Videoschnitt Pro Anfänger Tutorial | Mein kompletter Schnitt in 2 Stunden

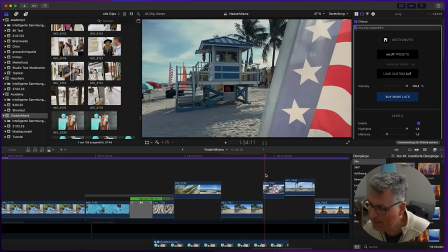Die dich weiterbringen.
Und das Schöne ist, im nächsten geht ja auch die Kamera nach vorne, also eine fortführende Bewegung, ne?
Wo sind deine Veränderungen, die dich weiterbringen? Ich komme wieder nach Miami.
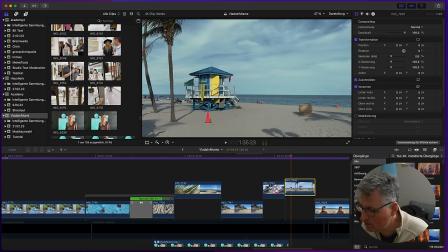Man hört jetzt hier schon so ein bisschen das Meeresrauschen. Das entkoppel ich jetzt mal hier. Also ich trenne mal die Audiodatei ab.
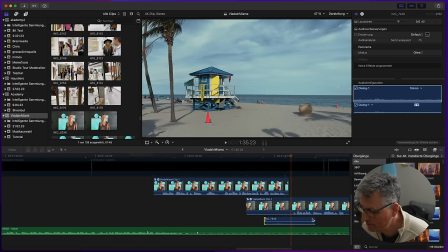Ich weiß nicht, inwieweit hier mit einem Windfell gearbeitet wurde, aber vielleicht kann man den O-Ton gebrauchen.
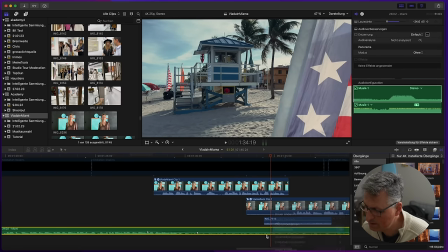Mal hören, wie hört er sich an. Ich blende mal kurz den Soundtrack aus.
Ich komme wieder nach Miami.
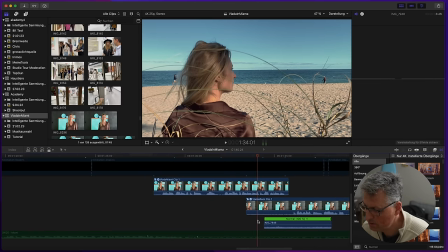Normalgeschwindigkeit erstmal. Das war jetzt Slow Motion. Ja, okay.
Ich dich weiterbringen. Ich komme wieder nach Miami.
Könnte man unter Umständen gebrauchen. Ich lasse den Clip mal drin, dass wir natürlich gleich so ein bisschen beim Sounddesign vielleicht auch hier drauf zurückgreifen können.
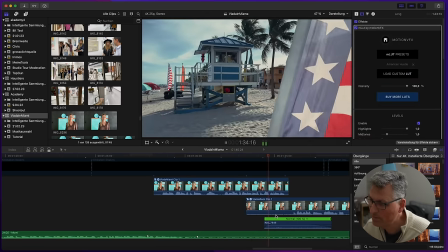So, weiter geht's.
Die dich weiterbringen. Ich komme wieder nach Miami.
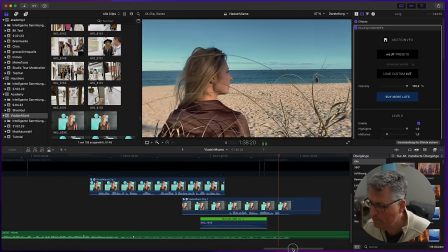Miami ist Stadt der Veränderungen.
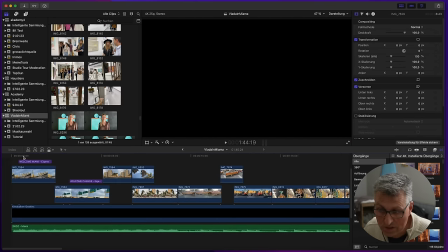So, sehr schön. Also, da habe ich gar nicht viel zu meckern. Und zur Sicherheit gehe ich jetzt beim Feinschnitt das Ganze noch ein zweites Mal durch.
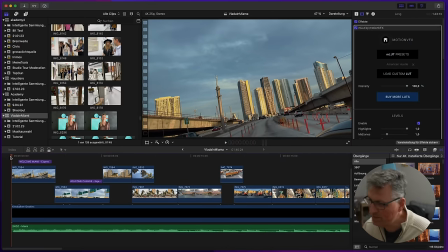Um wirklich nochmal so die Feinheiten zu erfassen, habe ich das mit dem Beat richtig, ist das Tempo richtig? Das versuche ich das mal in einer durchgehenden Ansicht mir nochmal anzuschauen.
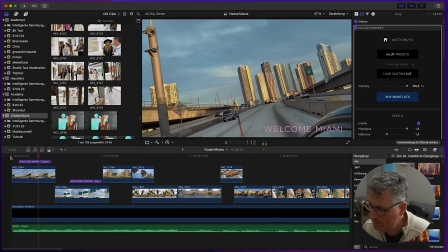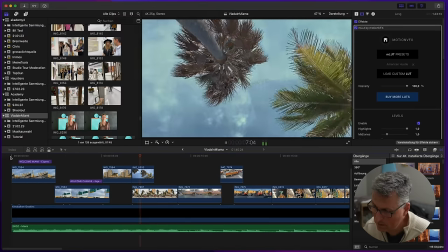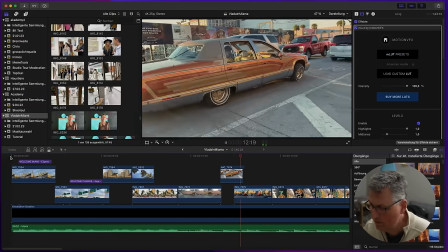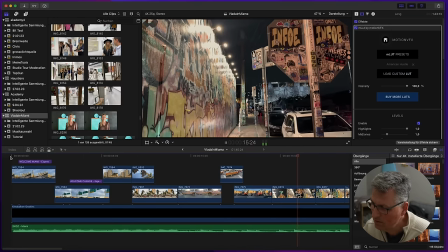Ja.
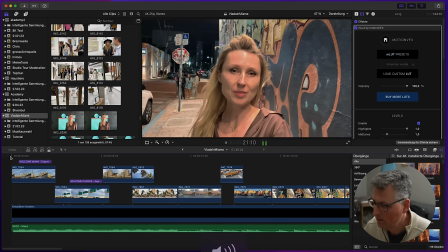Welcome Miami, welcome change.
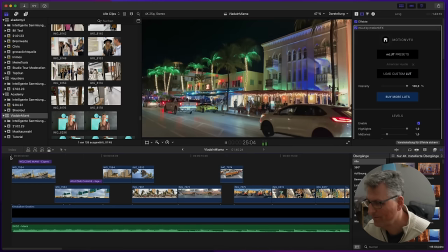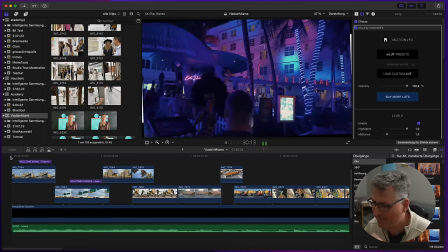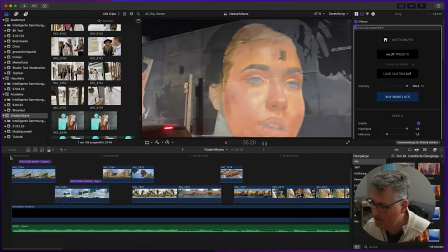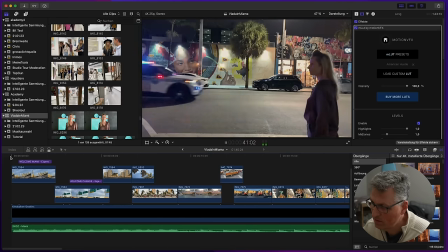Man muss schnell sein in dieser Stadt, dass dein Chance nicht vorbeigeht.
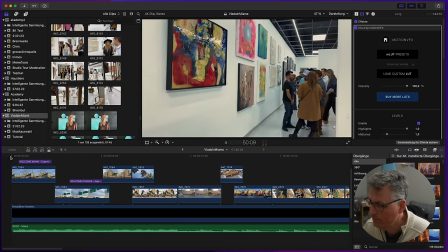Die Galerie.
Sehr schön.
Toll war das in dieser Galerie auszustellen.
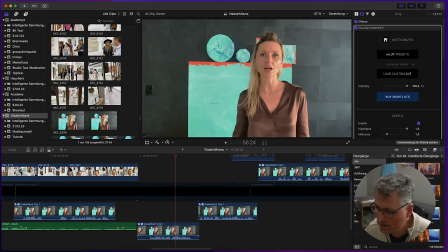Das ist eine internationale.
So, hier könnte man noch mal kurz am Framing ein bisschen arbeiten, dass sie noch ein bisschen präsenter im Bild ist. Also, ich mache sie noch mal ein bisschen größer.
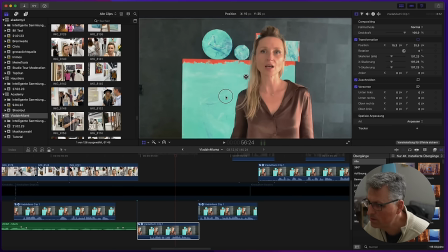Ja, fasse ich hier an, so ein bisschen rein und schiebe sie so ein bisschen so auf eine gedachte rechte, senkrechte Linie. Ne? Also gemäß der Zweidrittelregel versuche ich sie jetzt auf der, im rechten Bereich zu, noch ein bisschen mehr zu platzieren.
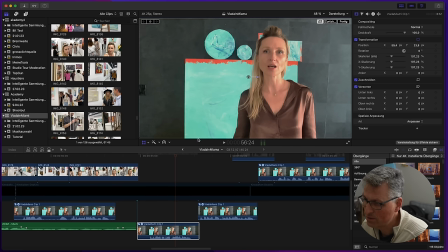Also man denke sich zwei senkrechte und zwei waagerechte Linien, dass das Ganze so ein bisschen so nach den Regeln der Bildkomposition gestaltet ist.
Alle Galerie. Es war interessant zwischen diesen Menschen.
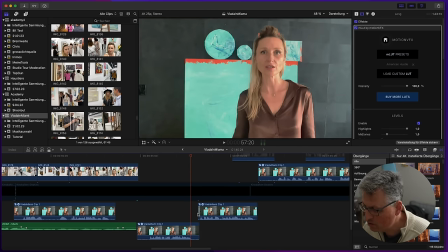Na, auch bewusst der Sprung ein bisschen rein, weil hier ist ja so ein kleiner Schnitt und damit es nicht so als Jump Cut wahrgenommen wird, ein bewusster Sprung noch mal ein bisschen näher ins Bild.
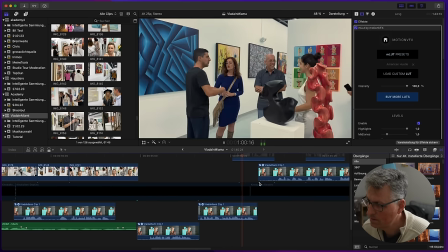Es war interessant zwischen diesen Menschen zu sein, Künstler zu sprechen.
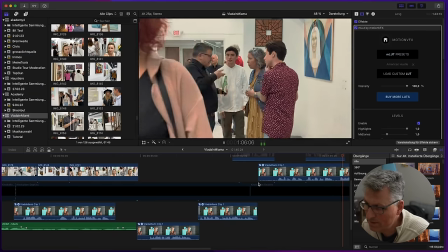Selbst auszustellen.
Schön mit dem neuen Element. Mehr Dynamik im Bild, auf jeden Fall sehr gut.
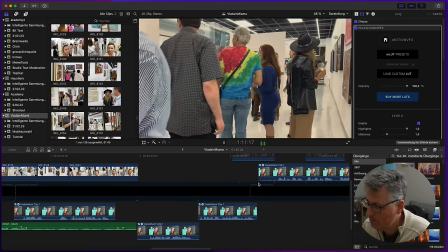Mir, die Visionen zu haben, die im Leben verwirklichen sich.
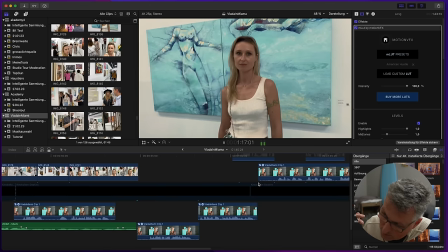Und jetzt? Das möchte ich auch.
Wusch, bei dem auch geht nochmal schnell die Speedramp.
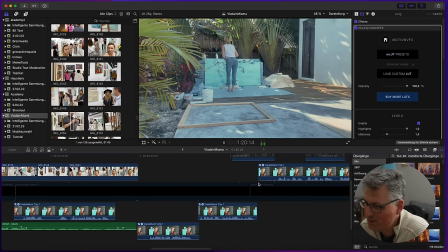Leichter Zoom in, sehr schön.
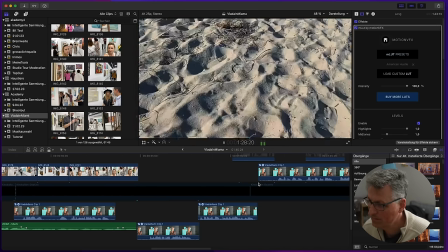Das gefällt mir schon sehr gut, ja.
Du musst es spüren, wo ist dein Chance?
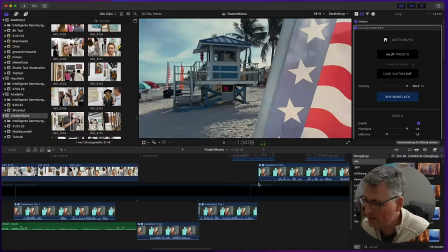Hier muss auf jeden Fall noch so ein schönes Meergeräusch gleich rein.
Ich komme wieder nach Miami.
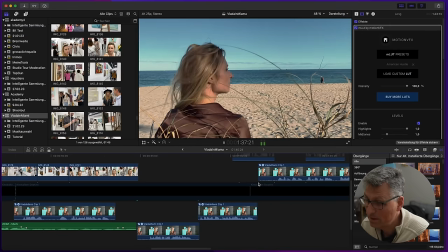Okay, wunderbar.
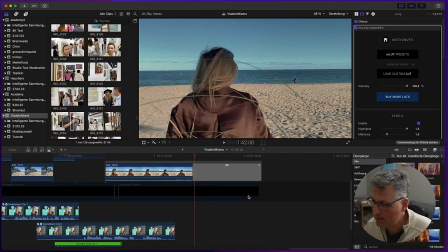Klasse. So, jetzt sind wir an dem Punkt, wo ich sage, vom Schnitt her passt jetzt soweit alles.
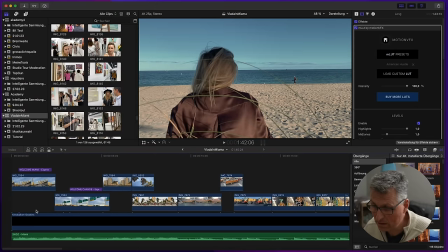Jetzt gibt es noch die Bereiche Color Grading, Sound Design und natürlich auch noch so die Texteinblendung hier ganz am Anfang.
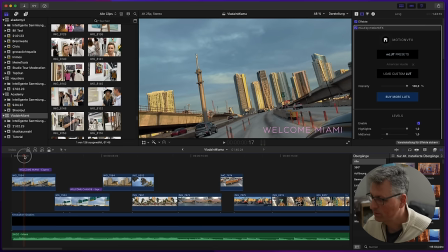Gucken wir uns die nochmal an.